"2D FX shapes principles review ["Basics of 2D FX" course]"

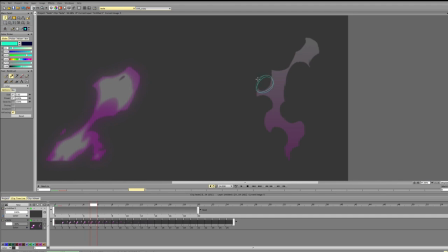54:05 So you see right here, we kind of get this line of holes, and it tears it apart, and it kind of breaks it in half.
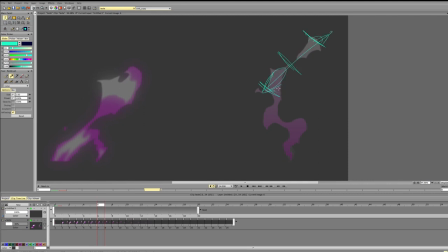54:18 If you look at it, these two shapes have exactly the same size. Then we kind of have more variety, but for two or three frames,
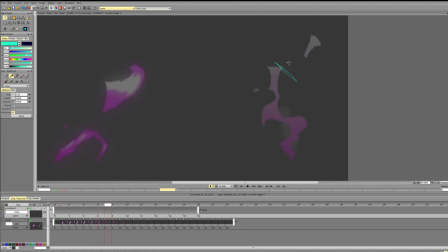54:32 from here to that point, they have very similar shapes. And they also stand out because everything else is more rounded, kind of like this,
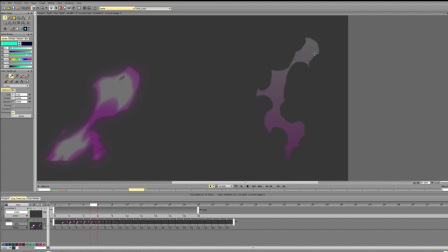54:48 whereas these are just straight shapes. So how can we change that? Let's see. We want to make it more interesting, and we want to vary the width a bit more,
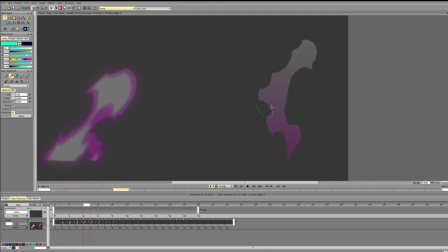55:06 and we want to make sure that the holes right next to each other are not too similar, because if we look at the holes and at the parts, the scale is kind of similar. So let's see, can we try to solve that?
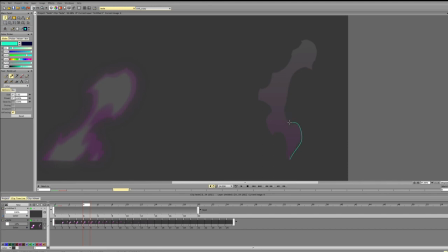Like this big curve.
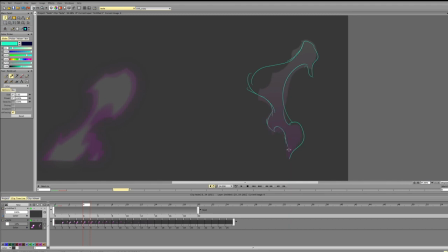55:42 Let's increase the size of this one. And now we get more of a balance. So we have this bigger mass, we have this smaller mass, which creates medium mass, have the smaller masses here.
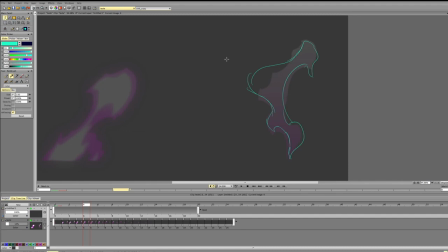55:58 And they're different enough and they have a similar shape language. Then you can start adding the holes if you want, like breaking it up. But it kind of unites it, unifies it.
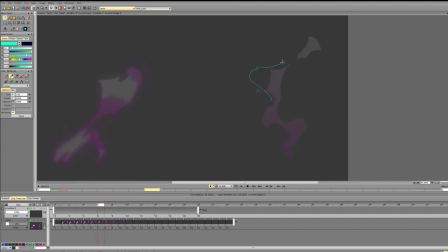56:15 And then, because of the size difference, we won't get into this situation because it will be different enough.
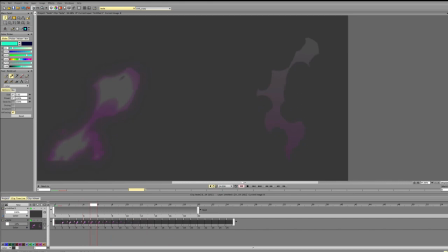56:34 In terms of the motion itself, it looks pretty okay. One thing is we can polish a bit the deceleration, so it goes like this, slows down, and you can see how it goes 1, 2,
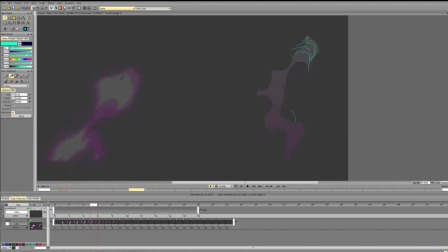56:54 accelerates a bit, slows down, goes. This part looks fine. This part kind of lags a bit. So we go, slow down a bit. Then you see we go in the opposite direction.
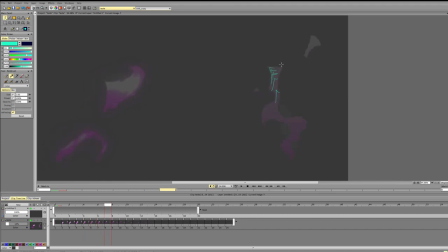57:14 Then we go forward here again, go to the left again, go to the left, and then we go here. So we go up, but we don't go to the left. Then we go to the right. So you see, we have 2 points when the pass is interrupted.
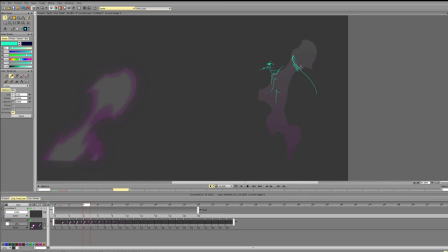57:33 And ideally it should be something like that. So we want to continue the motion.